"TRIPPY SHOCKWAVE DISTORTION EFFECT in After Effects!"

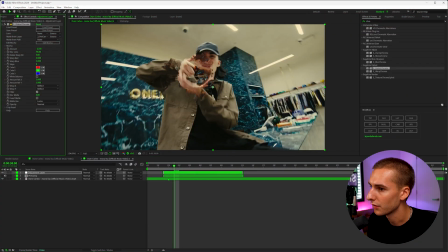(4:05)
So now I'm going to go through and just change the amount of the effect. you can kind of see what the different looks you can get if you change the amount. The blur lens, I think making the blur lens up a little bit and maybe the amount, something a little subtle.
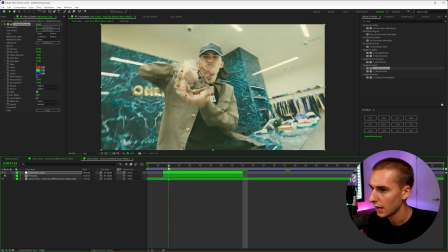(4:17)
I think this effect's really cool because it's kind of just like a subtle kind of looking effect. And to sell this effect a little bit more, I'm going to add an effect like ripple onto the background layer. And what we can do is keyframe the radius, the wave width and height, and then also the center ripple.
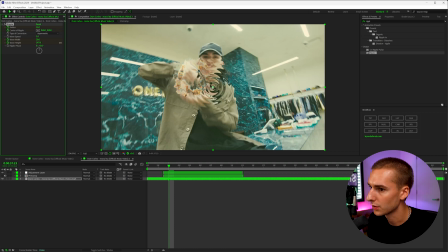(4:30)
So let's go ahead and turn the ripple radius up a little bit and then also the height and the width, just so we can kind of see it for right now. And then let's go ahead and put that ripple right there. And let's just go ahead and track the ripple first and foremost.
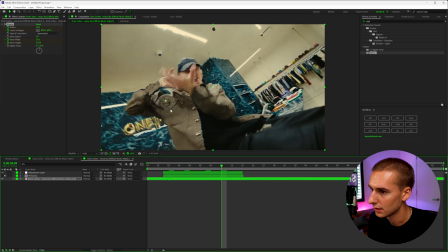(4:44)
So just kind of make it match his hands the whole entire time, just like this. So just going through and putting it on his hand the whole entire time.
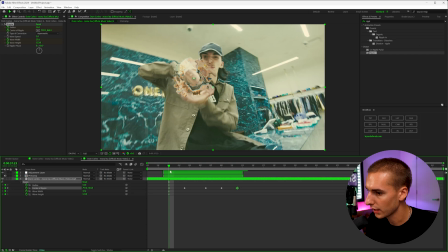(4:52)
That way there's the ripple there. And now we need to go through and actually keyframe the effect itself. So let's go ahead and turn down the radius all the way so it's zero and it pops up there and then as the effect
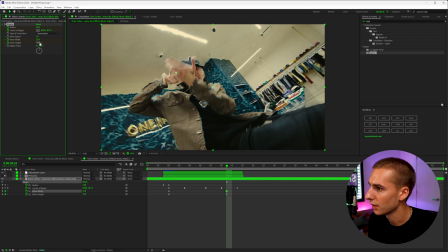(5:04)
happens let's just go ahead and turn down the width let's go ahead and turn down the height the width a little bit and then the radius all the way
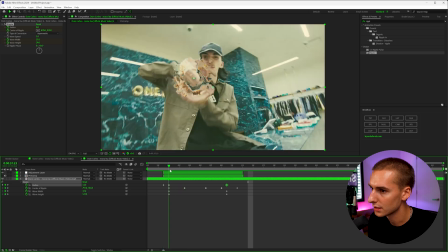(5:10)
down as well and now you can see there's just a little bit of this effect here and we can actually go ahead and make the radius kind of
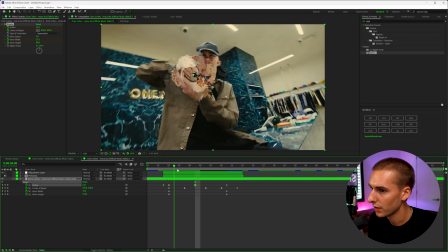(5:18)
go out first so it goes no radius smaller radius kind of spreads out a little bit and then goes back down and then let's go
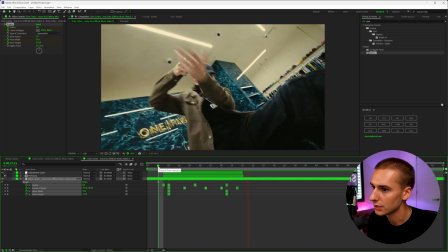(5:25)
ahead and highlight all of this and easy ease it that way it just looks a little smoother and we can also add an effect like optics
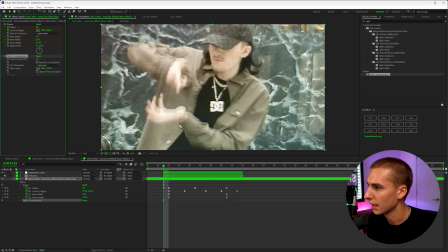(5:31)
compensation on here and that will really help kind of make it look a little bit more trippy too so let's go ahead and keyframe the field of
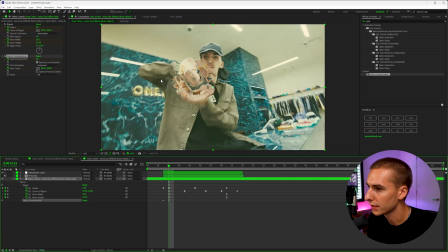(5:37)
view check reverse lens distortion and then also keyframe the center view so we want that center view to be right on his hand kind of right right where that ripple
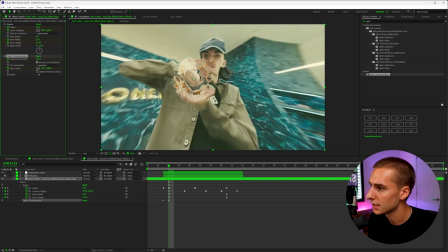(5:45)
is and let's go and keyframe the field of view so it's a little intense at the beginning go through just make sure that
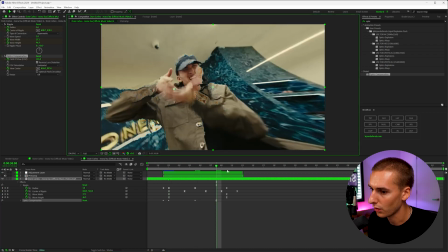(5:53)
positions proper all the way through and then at the end we can bring that
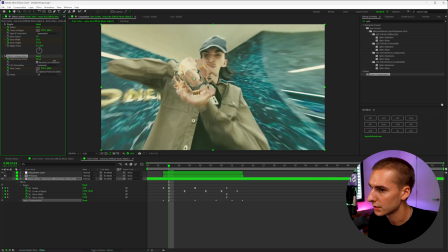(5:57)
down a lot as well and we can even turn up the intensity a little bit if you have chromatic aberrations this would also be a cool effect to add on here universe chromatic aberrations very similar to optics compensation
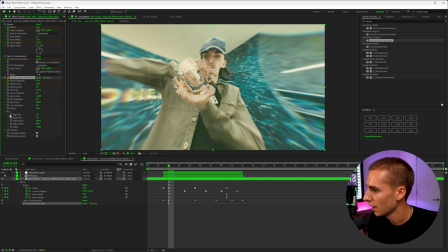(6:10)
and you can keyframe the master distortion and then also the edge blur here and then bring that down over time as well. We should probably keyframe the radial blur as well. And one thing that's really going to help sell this effect overall is going to make a new adjustment layer.
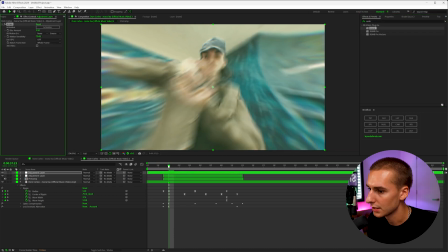(6:26)
And then on top of that, adding something like RSMP on that adjustment layer. And it's just going to like make the distort just look a lot more trippy.
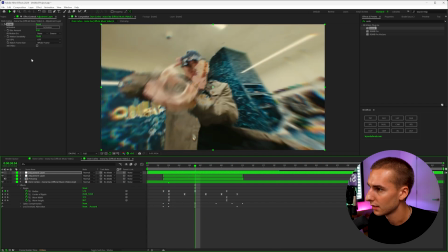(6:34)
As you can see, like the difference between having it on and having it off is like pretty night and day.
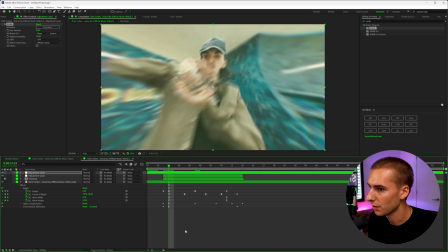(6:41)
You can probably turn down the intensity a little bit. and then also what i'm going to do is go to right where this like hit takes place and then inside of shake sauce use a preset something like maybe light and apply it right on this hit and then i'm actually just going to
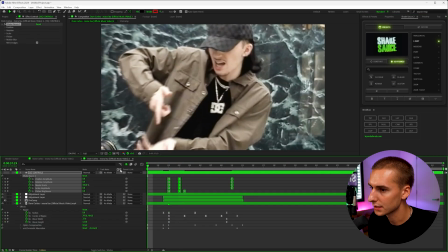(6:54)
change the point where the hit kind of takes place because i think it should just start a little bit later as
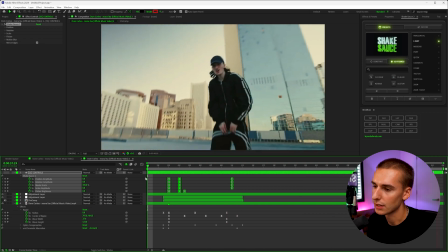(7:02)
it ripples out and then as you can see with the rsmb the shake i think it really sells the effect all together you can see it's a really simple effect but it
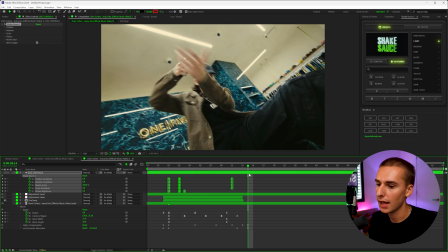(7:10)
does just kind of sell a little bit more energy kind of have a cool little vfx thing it's nothing super super flashy but i'll try it out in your next video if you made it all the way to the end i really do appreciate you if you haven't already drop a like in
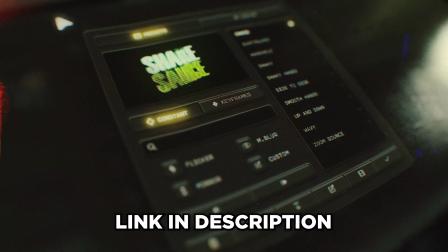(7:20)
the video and if you want to try out shakesauce too i'll have it linked down below for that seven day free trial that way you can try it out 100
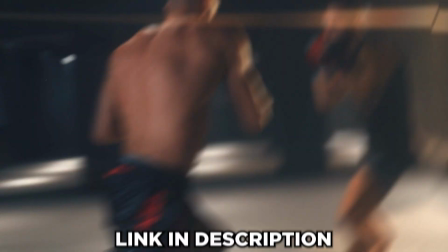(7:25)
risk-free if you don't absolutely love it you can cancel at any time but i guarantee you're gonna love it it's gonna sauce up your workflow a lot but that's all i got for you guys in this one peace